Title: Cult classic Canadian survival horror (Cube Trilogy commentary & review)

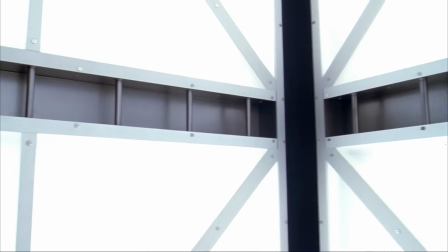[24:39]
It's interesting that it's Cube 2.0, like it's totally recreated.
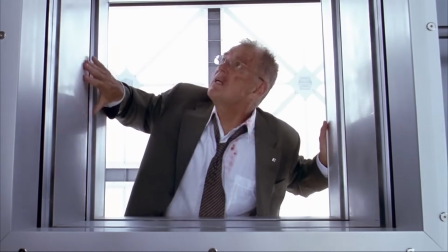[24:45]
So whatever the useless amount of money that was invested to create the original Cube, within the world of Cube,
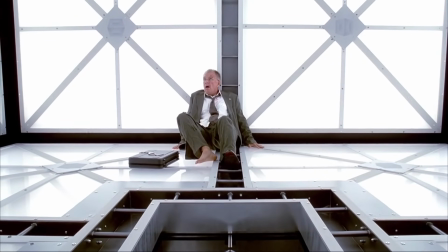[24:51]
not like the budget of the movie, whatever sicko has designed this cuboid trap machine just decided,
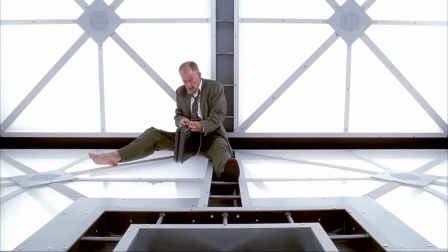[24:58]
we could do better, it didn't kill people nearly enough the first time. Ah, dang, he doesn't have his lunch even.
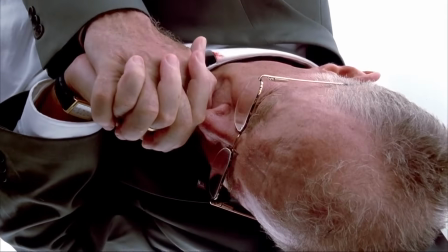[25:08]
Oh, I guess also they haven't been stuck in prison uniforms or anything. The cube is notably bigger this time around.
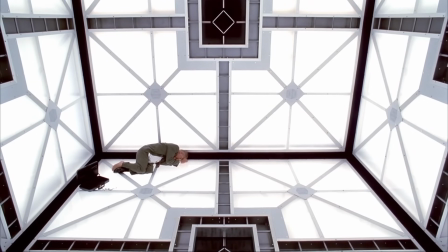[25:15]
That is very tall, actually. So dropping down from this thing, much more deadly. Suddenly makes navigating it just that much more difficult, let alone the killer traps.
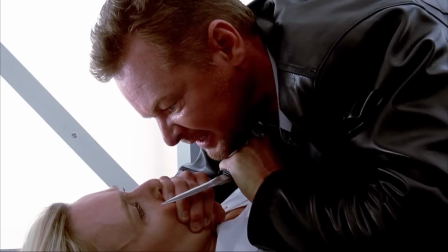[25:25]
So this guy's a little unhinged, maybe a little paranoid, which is maybe a little justified.
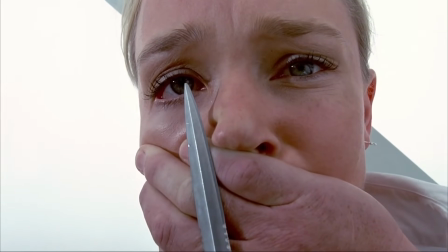[25:32]
Well, other than the fact that that clearly looks like a fake knife, that's pretty intimidating, pointing straight at the eyeball like that.
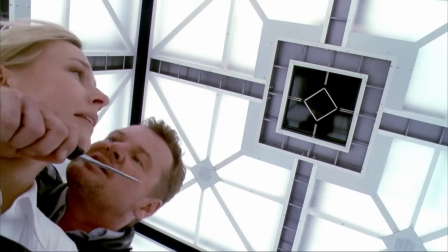[25:38]
That was a cool bit of camera work, actually. And it was paired with this really disorienting sound of, like, people distortedly talking around them.
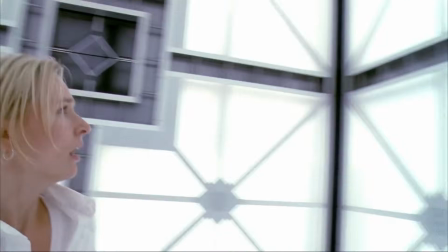[25:47]
It was very cool. This random guy is just popping in and out of the random doors, which is really neat, but very unclear how he's doing it.
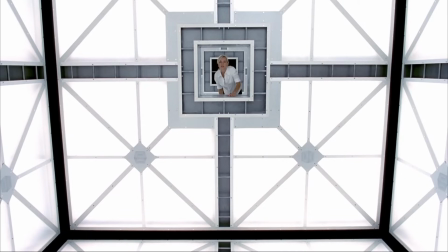[25:54]
The new touch style doors are also very cool. I do think that's a good update.
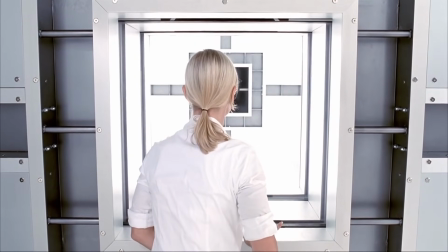[25:59]
Oh, that was a cool reveal, actually. They're like trying to figure this out, and it seems that this time around, every time you move to a new cube,
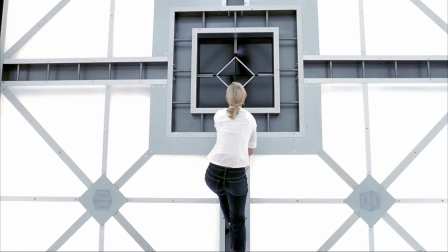[26:07]
the cube is no longer positioned where it was previously. Some sort of instantaneous rearrangement happening, maybe?
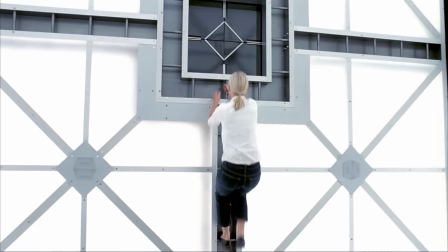[26:14]
That's really cool. I even enjoy the music while she takes a minute to look around and kind of just think to herself, like, what the fuck is going on here?
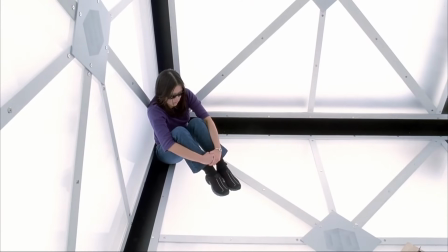[26:23]
So this movie definitely hasn't lost me yet. So far, pretty cool.
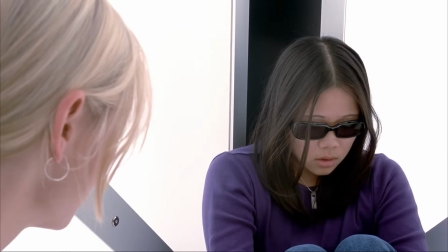[26:27]
They stick a blind girl in here this time? Just blind. Yep. Straight up.
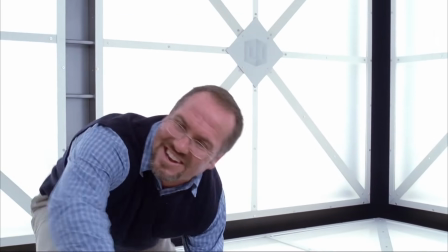[26:33]
So seemingly no one has learned that these rooms are deadly yet, because they're all talking about just freely moving between rooms for an extended period of time.
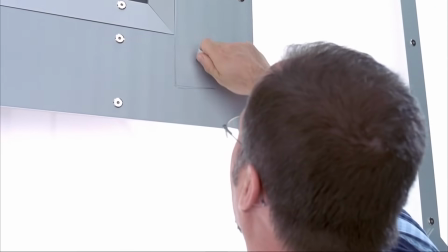[26:42]
So they all are using their actual names now. That's, okay, totally different rules this time around.
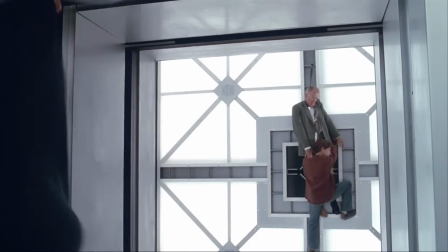[26:49]
Very intrigued all of a sudden. What in the shit? How'd you guys manage to do that?
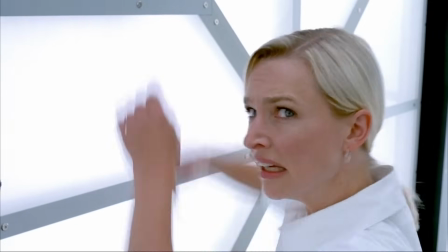[26:54]
Move quicker, Ned Flanders. Okay, everyone we've met is now together in a room.
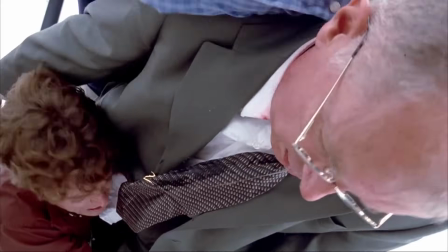[26:59]
Giving them proper costumes actually allows the characters to be a little bit more quickly personified.
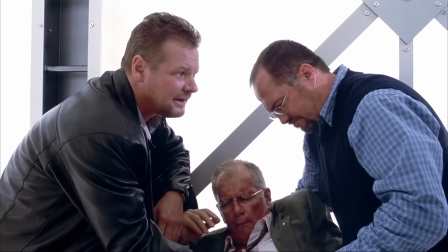[27:05]
The military guy's the one who gave up first, eh? So this guy was beaten and tortured before being hung up, apparently.
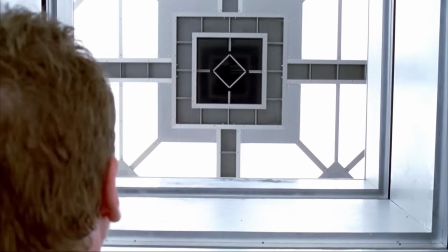[27:13]
Sasha, the blind girl, is convinced that something is chasing them. Just a sweet old lady.
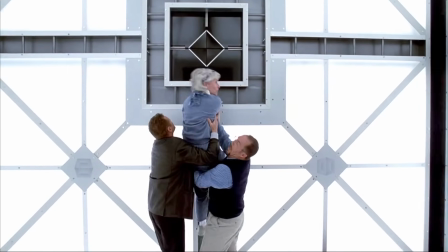[27:20]
This lady thinks she's just spun around in her local gym.
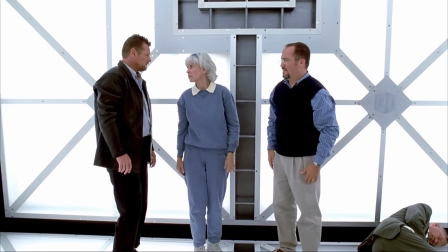[27:24]
Honestly, no one is freaking out nearly enough. I guess Sasha, but otherwise they're all just chatting as if they're having a
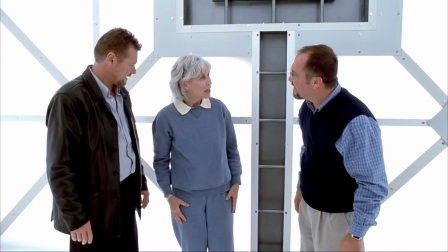[27:32]
neighborhood block party together and all just meeting the neighbors.
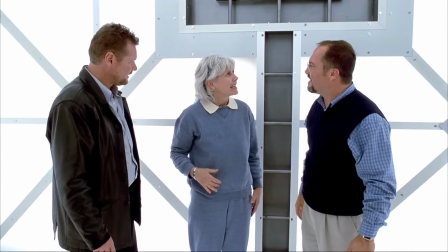[27:37] You don't happen to know why you're here. Oh dear, I was never very good at philosophy.
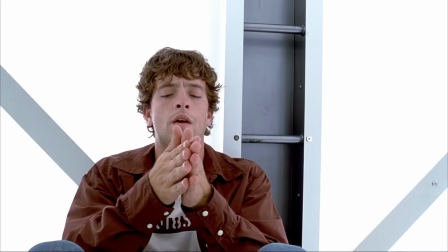[27:42]
I mean, that's quite a funny answer, but like, what is the vibe this movie is trying to hit right now?
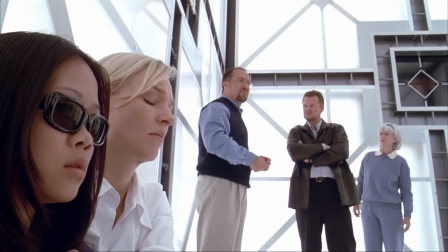[27:48]
Because it's not horror. Some sort of weird visual ripple through the screen there, not a clue.
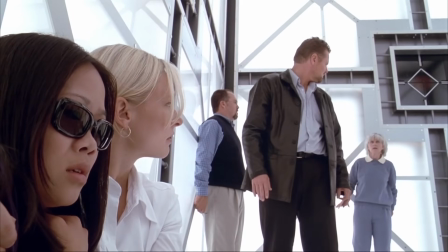[27:54] Maybe we're in hell.
Quite the leap in logic there, Mrs. Paley.
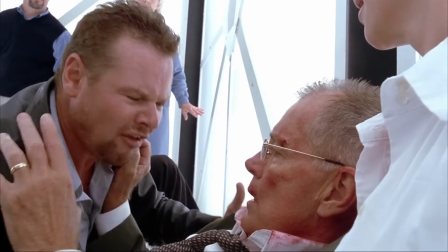[27:59] The first one had rules. The first one, what are you talking about? The first one.
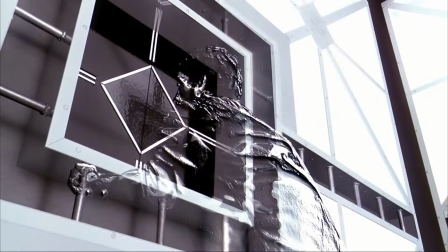[28:04]
This guy's been in one of these things before. Well, that's a strange bit of visual effects nonsense, isn't it?
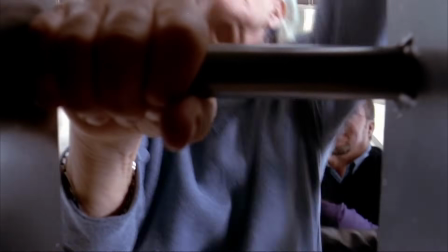[28:10]
So now they have to run away from this weird little wiggly wall thing.
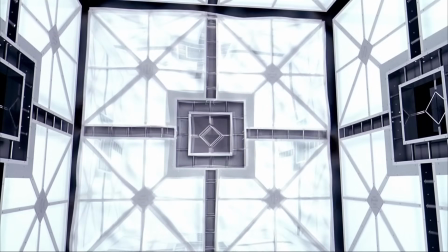[28:14]
It honestly seems like the wrong direction for this franchise to have gone from practical effects.
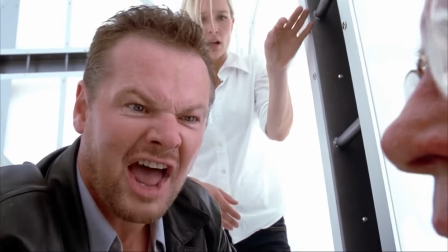[28:20] Come on, I'm not going. What'd you do that for? You mean this? Yeah.
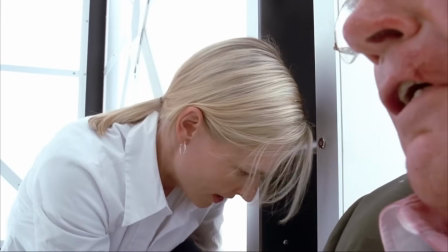[28:26] No! What'd you do that for?
That's the second time he's been asked that.
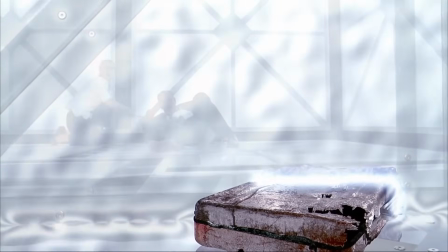[28:31]
Yeah, maybe you shouldn't have locked yourself to that wall.
The way is the key.
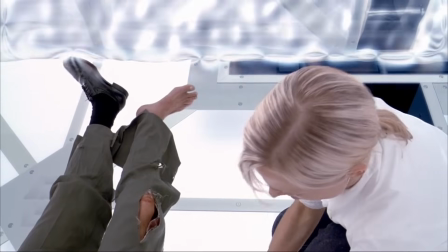[28:36]
He ate the key. He's a lost cause. He's not even trying to move his legs.
What are you trying to save?
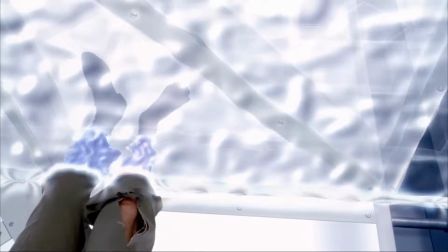[28:41]
No, you're not allowed to choose to lock yourself to here and then grab onto her for help.
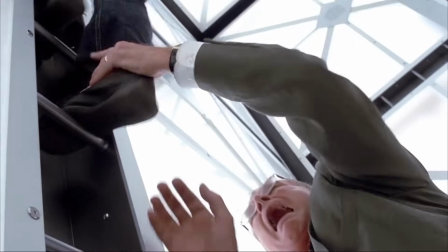[28:46]
You made this choice, you dumb old man.